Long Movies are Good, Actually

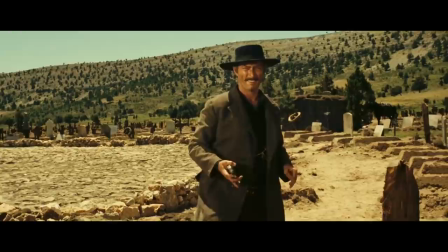[8:16]
You can't even say the length is to accommodate the in-depth characters,
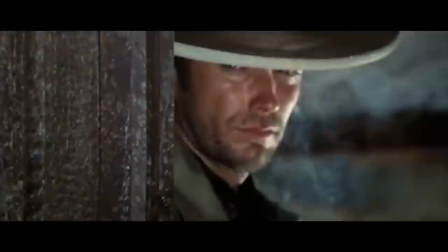[8:19]
given the three leads are so transparently archetypes, they can each be summed up by one simple word.
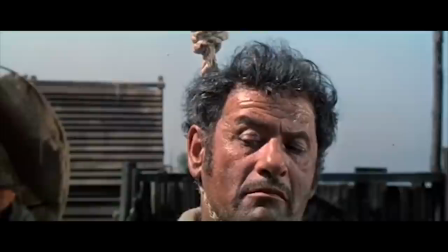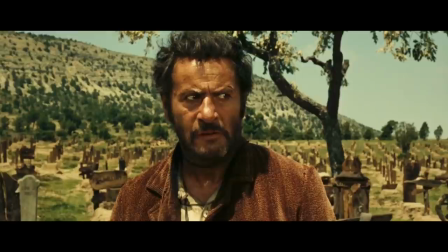[8:36]
Wait, this trailer makes it more confusing. Angel Eyes is the bad, not Tuco. Tuco's the ugly.
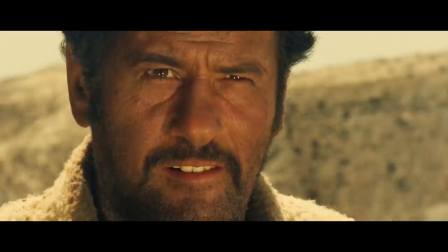[8:41]
See, it's actually essential Tuco be the ugly given he represents a character caught between two extremes.
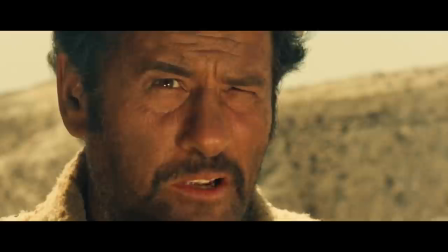[8:47]
Not a villain per se, but still touched by greed and violence. In many ways a reflection of the viewer's own ugliness.
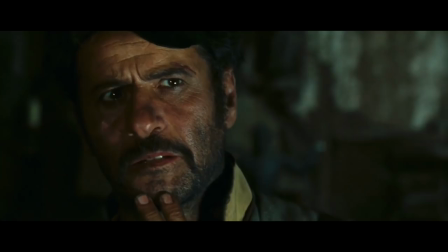[8:53]
Mischievous and self-centered, but also deeply empathetic. I'm getting off topic.
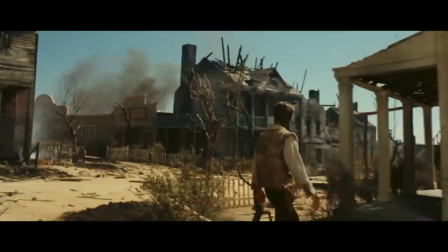[8:57]
Point is, The Good, The Bad, and The Ugly is really long, despite a bare-bones plot.
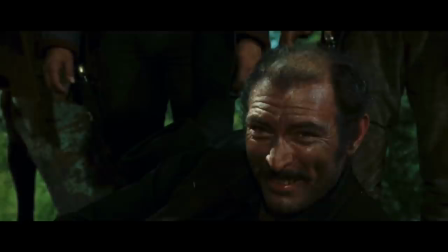[9:02]
Fitting this story within 90 minutes would have been perfectly feasible. Hell, you could probably tell it in 20.
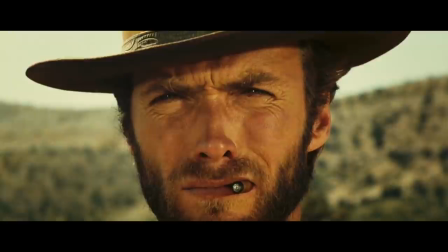[9:08]
But it's Sergio Leone's excess and indulgence which makes the movie so special in the first place.
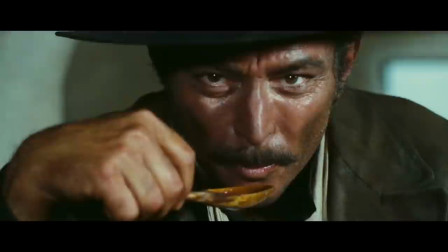[9:15]
Angel Eyes doesn't just interrogate and kill his victim. Leone transforms the scene into a masterclass in suspense,
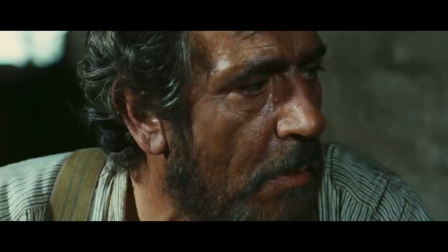[9:23]
as power and information exchange back and forth before exploding into an almost apocalyptic violence.
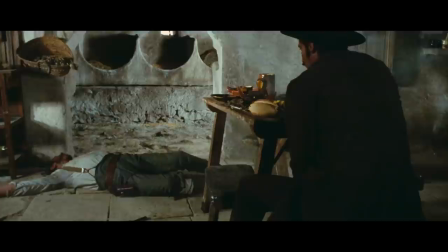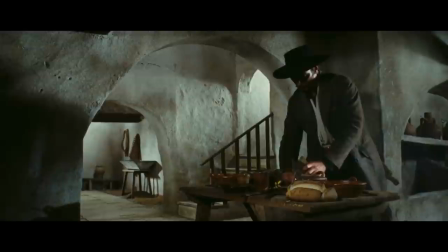[9:37]
Angel Eyes emerges not just as the bad guy, but as a momentous force of evil.
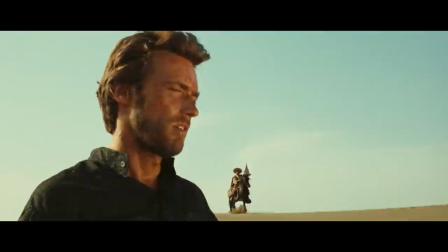[9:45]
Tuco doesn't just betray Blondie, but subjects him to arduous torture through the desert, which whittles away body and spirit,
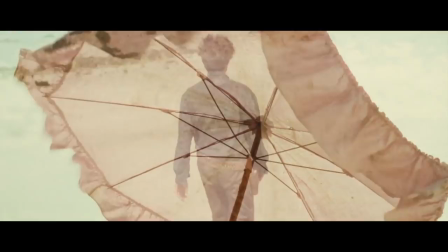[9:52]
as slow dissolves extend that time for what feels like an eternity.
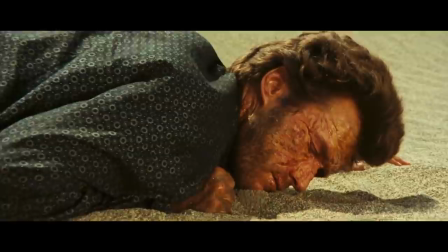[9:58]
I have never been able to watch the scene without feeling desperately thirsty.
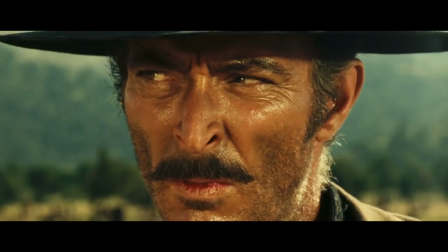[10:04]
It's the bizarre diversions, the desire to stretch scenes to their absolute breaking point,
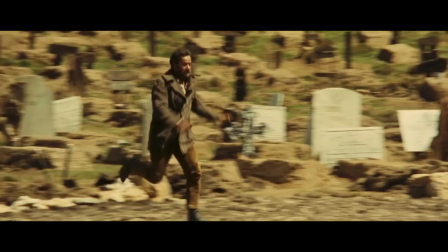[10:10]
that allows the film to transcend its rather basic plot. By the time Chuco is sprinting through tombstones desperately searching for the name of Arch Stanton,
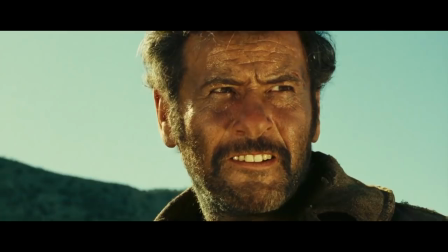[10:19]
the seemingly basic story has evolved into something far more epic,
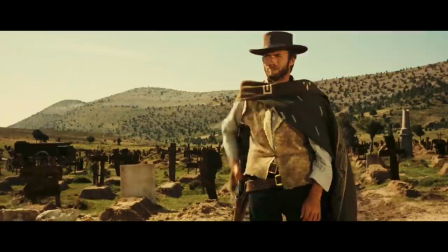[10:24]
and that's purely the result of Leone's cinematic exuberance.
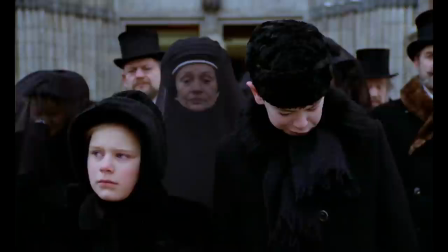[10:29]
For something a little more intricate, look at Fanny and Alexander.
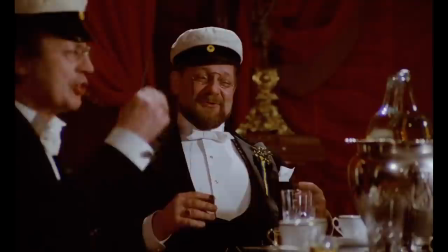[10:33]
Now there are actually two different versions of this film, one that clocks in at a hefty 3 hours and 8 minutes,
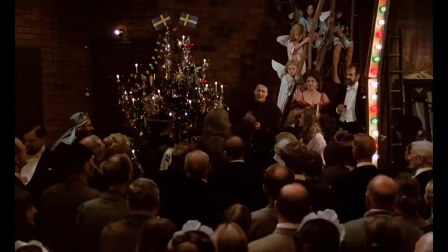[10:40]
and the other which runs a nice and breezy 5 hours and 12 minutes.
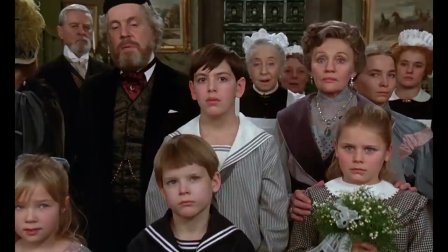[10:45]
A sprawling epic concerning the extended Ekdal family in early 20th century Sweden, the film is told through the eyes of the titular children.
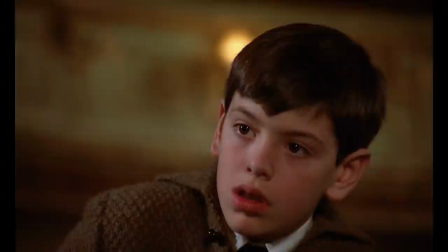[10:53]
The inciting incident of both versions is the death of Fanny and Alexander's father, Oscar,
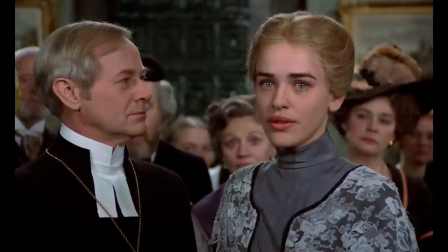[10:59]
which plunges wife and mother Emily into depression and, shortly after,
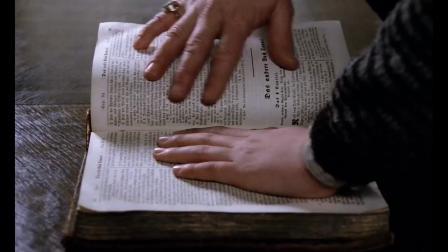[11:03]
marriage to the Lutheran bishop, Edvard Vergeris, who proves an authoritarian and an enemy to young Alexander.
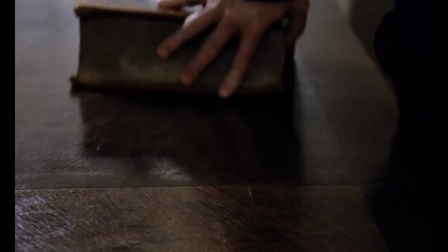[11:11]
But while both cuts of the film communicate this story, they are not equally effective.
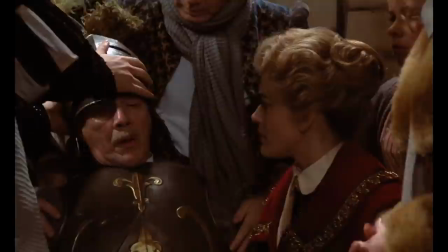[11:16]
In the three-hour version, the inciting incident is just that, the inciting incident,
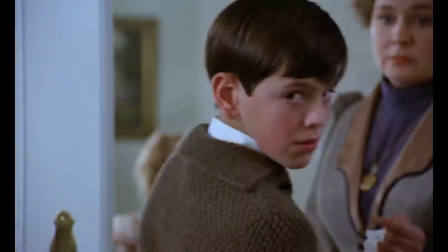[11:22]
something which needs to occur so the central conflict of the story can come into play. But in the five-hour cut, Oscar's death is much more profound.
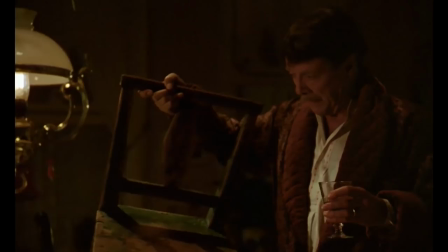[11:32]
This is in part because the longer version includes some key scenes with Oscar,
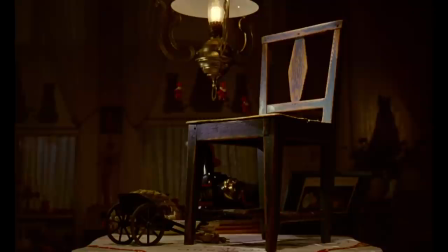[11:37]
notably this wondrous bit between he and the children, where Oscar describes a magic chair.
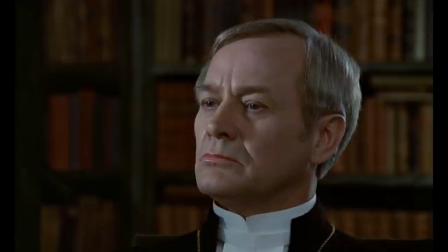[11:43]
This little moment is rich in love and imagination, two qualities which, not coincidentally, are totally lacking in The Bishop.
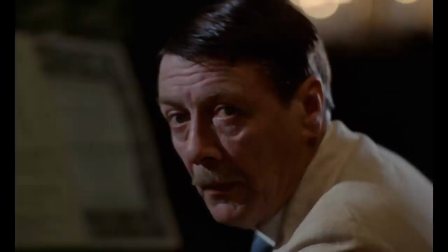[11:52]
This moment of warmth is certainly missed in the shorter cut,
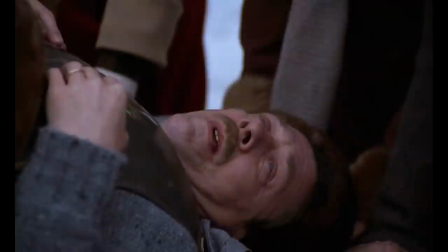[11:56]
but the other factor is more simply the amount of time spent with Oscar in the first place.
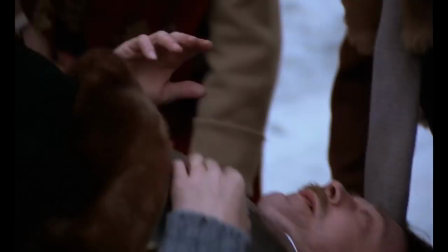[12:02]
The three-hour cut sees Oscar die about an hour into the movie, and while certainly sad,
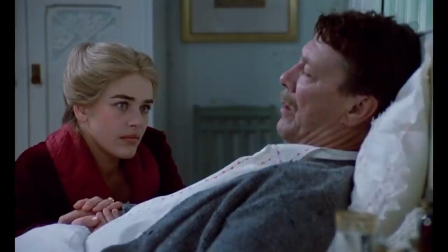[12:08]
the tragedy is really more for the characters than the audience.
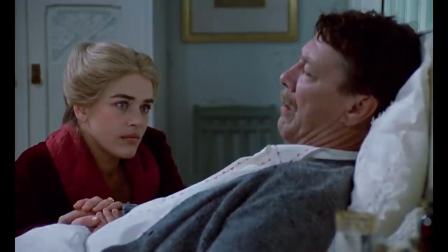[12:12]
But in the five-hour cut, Oscar dies closer to the two-hour mark, and that extra hour makes a world of difference,
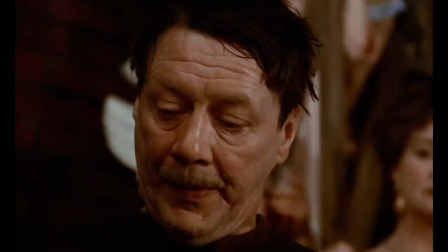[12:20]
as it allows us to not just understand Oscar's place within the Echdol family, but to really feel it for ourselves.
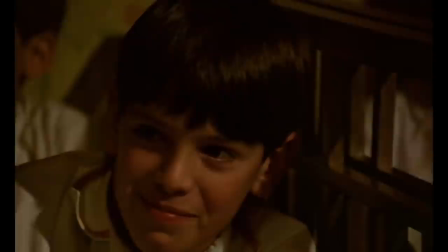[12:27]
The weight he holds within the family, and to his children in particular, is so much more tangible.
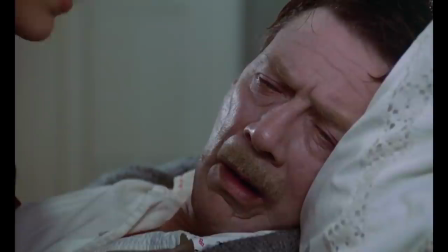[12:33]
And consequently, his death is all the more devastating.
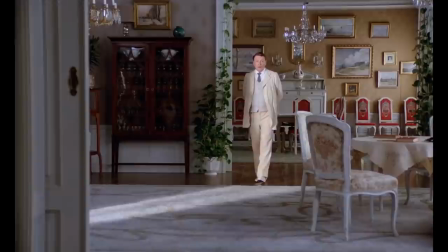[12:39]
And that feeling lingers long afterwards, with Oscar's spirit literally and figuratively haunting over the rest of the film,
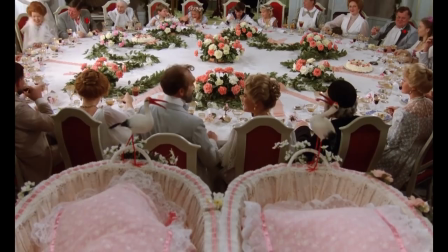[12:46]
being all the more resonant because of the time we spent with him.
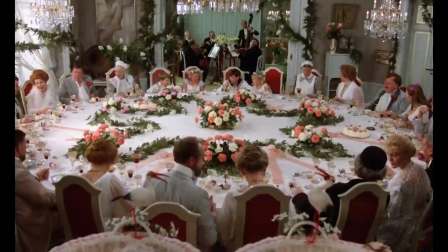[12:50]
So while Igmar Bergman was able to cut his mammoth five-hour runtime into a far more approachable three,
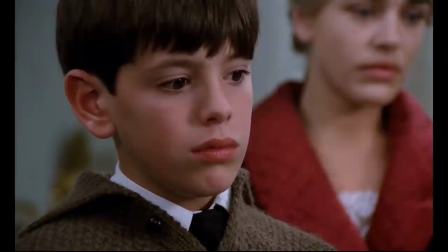[12:58]
Fanny and Alexander also demonstrates why this short version remains a lesser compromise.
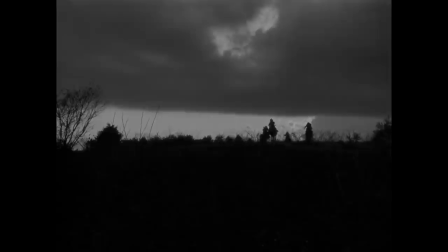[13:05]
But if we're talking about long movies that could provably be shorter, The King is certainly Seventh Samurai.
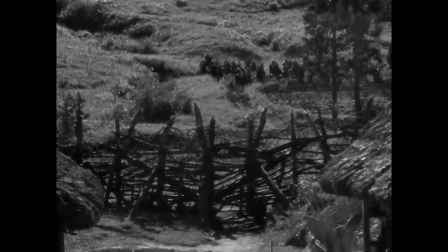[13:12]
The core of the story is really an escapist yarn about heroes protecting the weak and downtrodden against evil bandits,
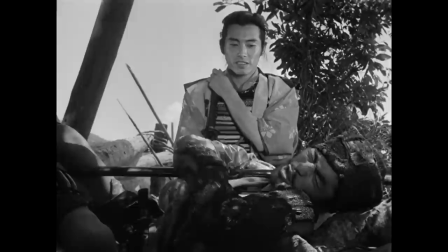[13:19]
yet Akira Kurosawa's action adventure clocks in at a dense three and a half hours.
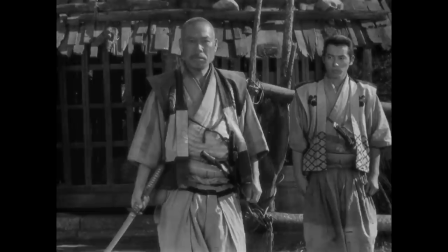[13:25]
And when I say it's been proven that the film could be shorter and still be successful, I do mean that literally.
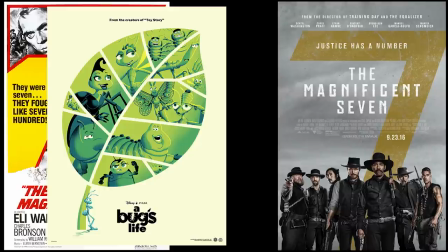[13:31]
At least if you believe the two remakes. Three if you count A Bug's Life. Four if you count Battle Beyond the Stars.
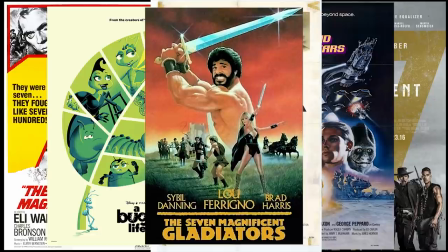[13:38]
Uh, five if you count The Invincible Six. Six if you count The Seven Magnificent Gladiators.
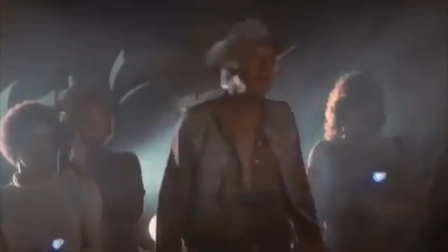[13:47]
Quality across these movies varies,
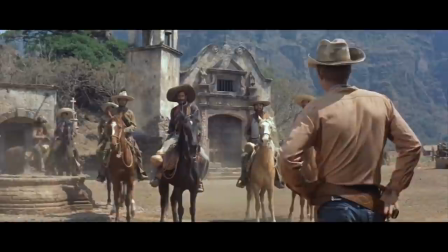[13:49]
but each is able to take the basic template laid down by Kurosawa without needing to take up nearly as much time.
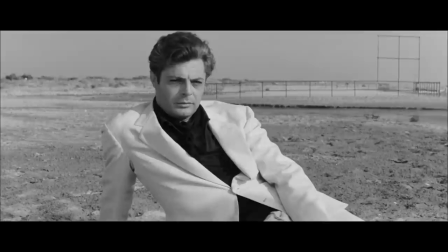[13:56]
And yeah, Seven Samurai, like Lawrence of Arabia,
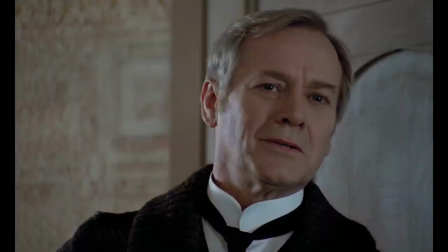[14:00]
or Heat, or La Dolce Vita, or any of the long movies I've discussed here, could be shorter.
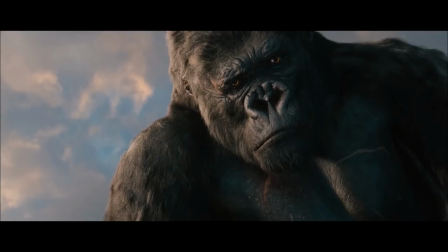[14:09]
Question is, what do you cut out?
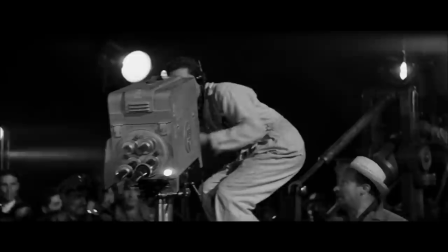[14:13]
It's easy to say a given movie is too long, or to haphazardly declare a movie could drop X amount of minutes and not lose anything,
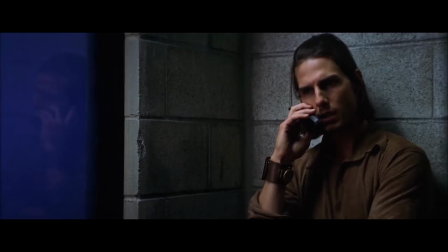[14:21]
but what specifically are you willing to drop? With Seven Samurai, a lot does spring to mind.
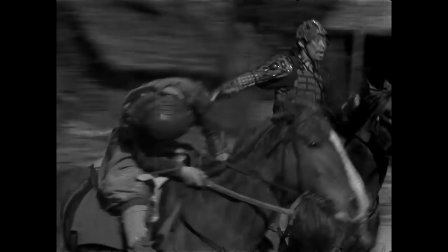[14:29]
The battle scenes are pretty long, I guess,
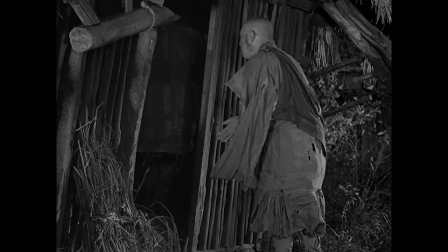[14:31]
and we also spend a lot of time with the village scouting party watching samurai like Kanbei and Kyuzo before the team is actually assembled,
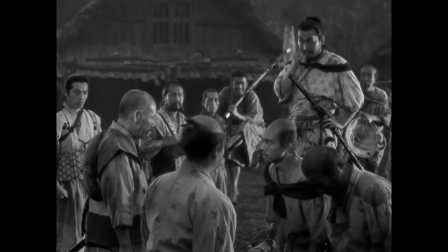[14:39]
or with the samurai traveling back to the village before we actually get to our main setting again.
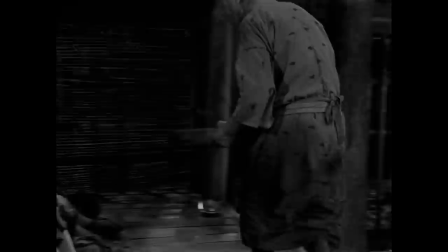[14:45]
The film also has a ton of named characters which clog up screen time,
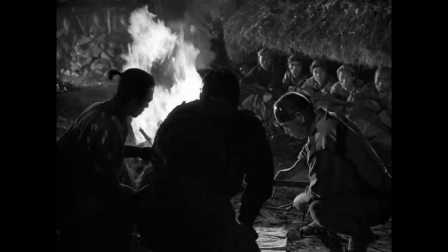[14:50]
and Kurosawa also dives into a reflective class consciousness that isn't, strictly speaking, needed to tell a story about good guys fighting bad guys.
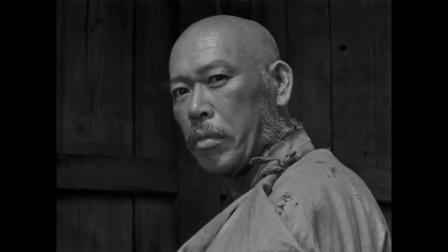[14:59]
But I cannot imagine the movie without these things.
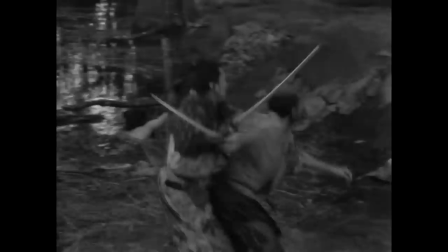[15:03]
Yeah, the battle scenes are long, but they also feature cutting-edge cinematic techniques, convey the arduous battle endured by the heroes,
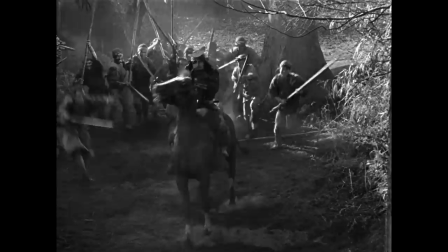[15:11]
along with the high cost of the villagers' freedom from tyranny, and are generally wickedly exciting to watch.
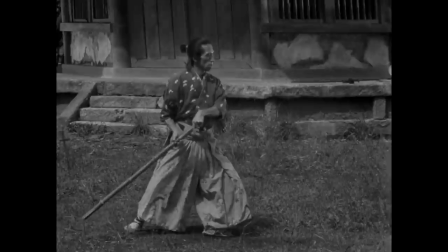[15:19]
Kambi and Cayuso's introductory action scenes are diversions within the main plot,
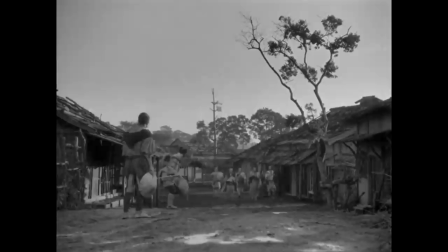[15:24]
but they also demonstrate each character and their skills, so that we innately understand who they are.
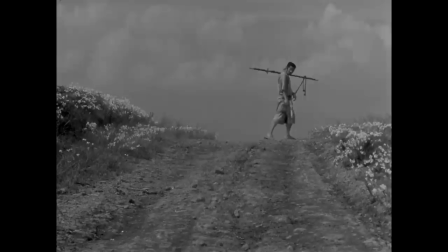[15:30]
The breezy journey back to the village is also a nice interlude to spend with the heroes, and even offers a wonderful character moment for Kikuchio,
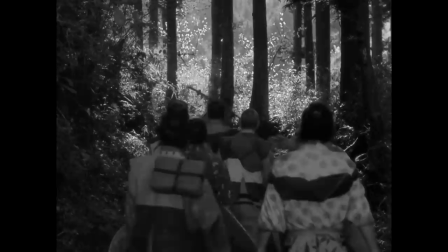[15:38]
who, initially rejected by the samurai earns their respect by outfoxing them on the trail,
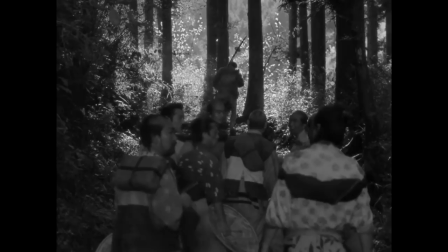[15:44]
in a
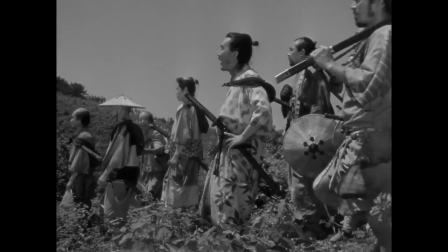[15:50]
scene which is elegantly staged and just plain fun. And yeah, there are a lot of characters.
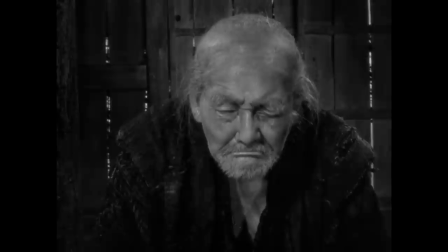[15:57]
Not just the titular seven, who are obviously important, but several key villagers who end up being a major part of the film.
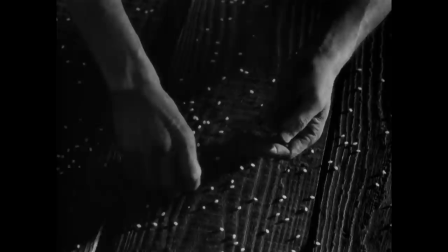[16:05]
Some have more bearing on the main plot than others,
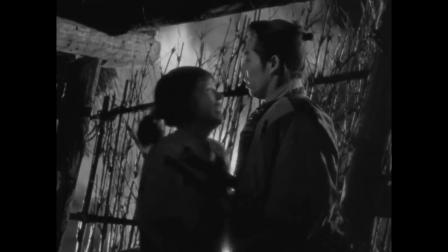[16:08]
but the time Kurosawa gives to each makes them all rich and interesting figures, who make whatever extra minutes they warrant well worth it.